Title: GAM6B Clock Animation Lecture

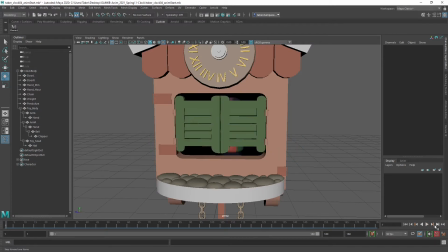[14:13]
All right, so I just wanted to show how far I got in the first pass of keying.
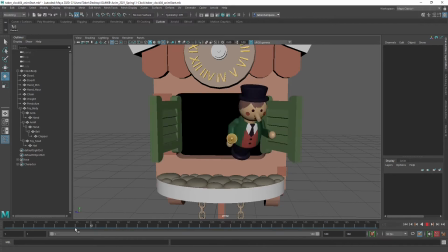[14:20]
And you can see the animation is nothing special right now. And oftentimes this will be the case that it'll move a little bit awkwardly.
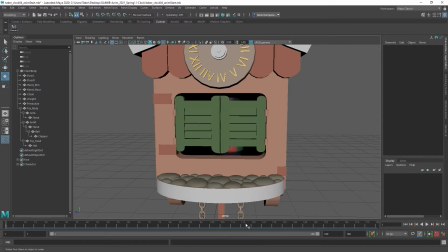[14:29]
It won't really transition very well. The timing and spacing won't be very good. But that's because we've just put in the most important poses and nothing more.
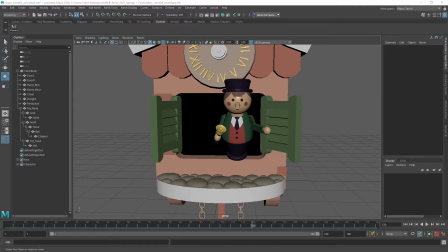[14:37]
Okay, so what I had on my timing sheet was how to emerge, what poses he should take while he's ringing the bell, and then at what time should he start closing the door and disappear.
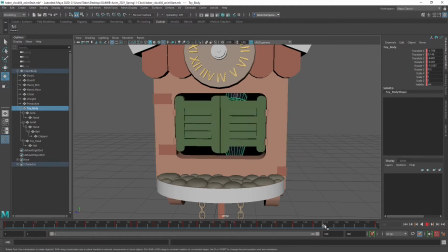[14:49]
So this is pretty common. Like if your animation is not satisfactory at this point, don't worry. You've done a good job so far. Now you need to look at it and decide, where is it that I need to change my poses?
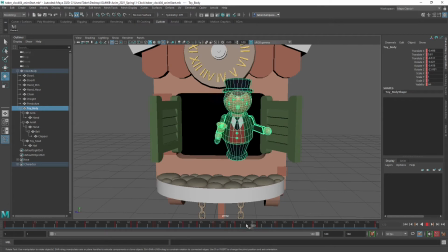[15:01]
Where do I need to give them more variation? Is my plan going to work? Does my plan need to change? Typically, the answer at this stage will be no, except for a couple key points, which maybe you didn't think about before, like the character never holds still, or the character takes far too long to do one part and not enough time to do another.
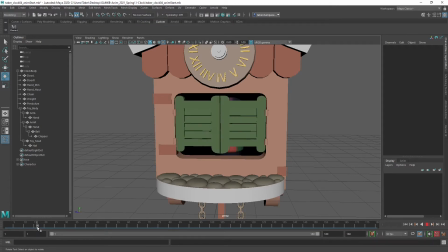[15:21]
So as we're watching this, what I did was to have the character duck down under the door frame while the doors are opening.
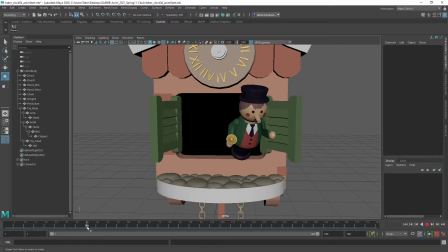[15:28]
I'm using his offhand sort of like it's pushing against the door. By the way, I'm not posing anything with the doors yet, but you can see that hand's moving around. I am going to have this door react to that hand, but I'm going to do that after I'm happy with the character animation because it has to be bumped by that hand.
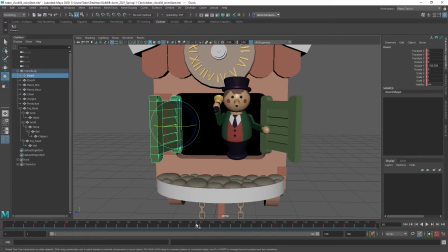[15:44]
The opposite door will probably not do very much until the opening and closing occurs, but I just wanted to make a note that I do want the character to kind of seem like he's interacting with that door.
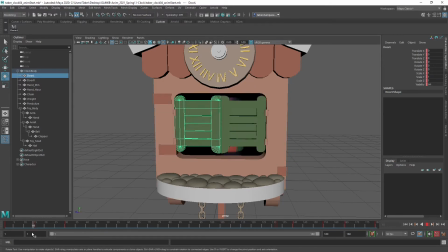[15:54]
So I have the character emerge in sort of a duck and then stand up straight,
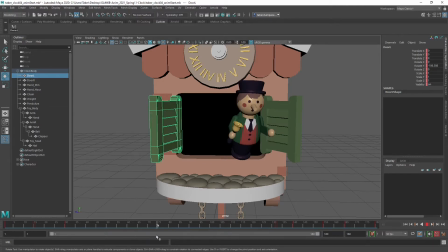[16:00]
anticipate ringing the bell just like I acted out, and then he does it in 3 different orientations, one to the right, one to the left, and one in the middle. And that's just to give it a little bit of something interesting rather than doing the same action 3 times. A good rule of thumb is that if you're going to have a lot of repetition, you probably need to add some variation a little bit.
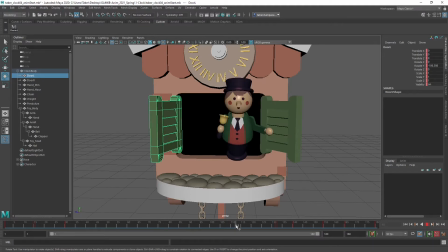[16:20]
I may have gone too far with it, going far too right, too much left, too much middle. We'll see when I start to polish the animation if I want to reduce that. But if I did, then I've got nice clean poses to do those adjustments on. So here the character is preparing to strike to the right and then striking,
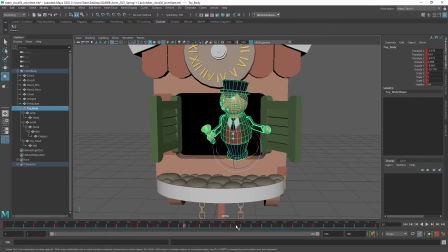[16:38]
preparing to strike to the left and then striking, preparing for the middle and then striking. So there's very few poses to manage, and I can do all of my adjustments on just that one keyframe, and that will be very helpful for cleaning up my posing if I want to. Then preparing to re-enter back into the clock. Let's deselect him.
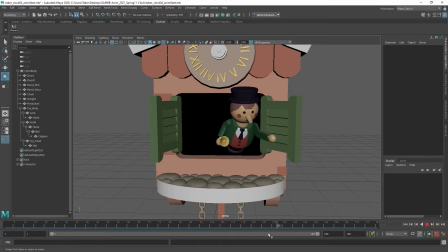[16:58]
So putting his hand down, doing a small adjustment to come back to square again, leaning down and closing the door. It's that part that I think needs a little bit of help right now. It's a little bit vague. I think for a clockwork person, he needs to sort of snap to a pose and then stick to it, and maybe wobble when he arrives at it.
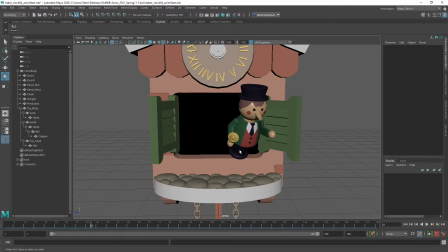[17:18]
I had notes in my timing about wobbling as well that I have not yet animated because it will add too much clutter to the timeline and also to my thought process. But in this first one where he comes up into his ready position, I had notes on the timeline to say that he should wobble as he arrives at.
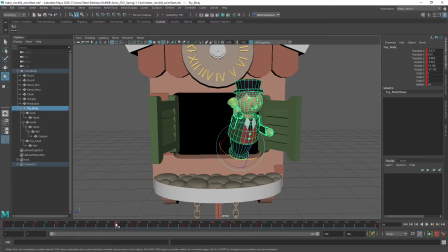[17:35]
So snap into position and then jitter back and forth. I'm not going to do that yet because I'm not sure if I want to keep this pose exactly. So until I'm sure of that, I don't want to add those little secondary actions. Also, I'm not doing any squash and stretch.
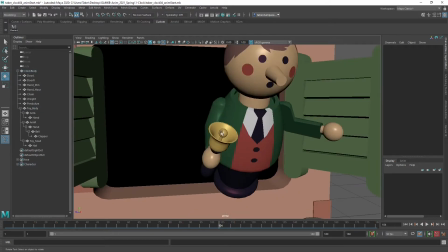[17:49]
I'm not animating the bell clapper yet, even though I am animating the hand.
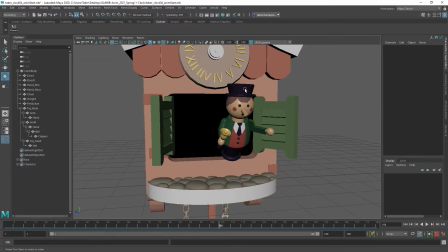[17:54]
Not doing anything with the hat. Maybe I won't at all with the hat, but all of those things are secondary.
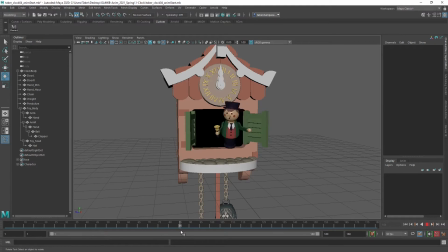[17:59]
So be aware of what your primary actions are, what your driving actions are, and what the secondary, less important things are. I'm really concentrating on the body, the head, and the arm positions at this point,
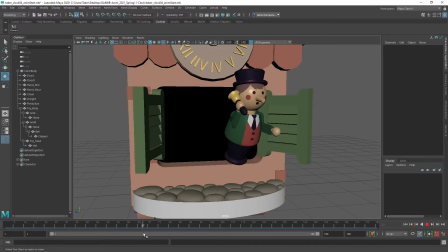[18:13]
because those are going to be what really makes the poses communicate, and they're the most important bits.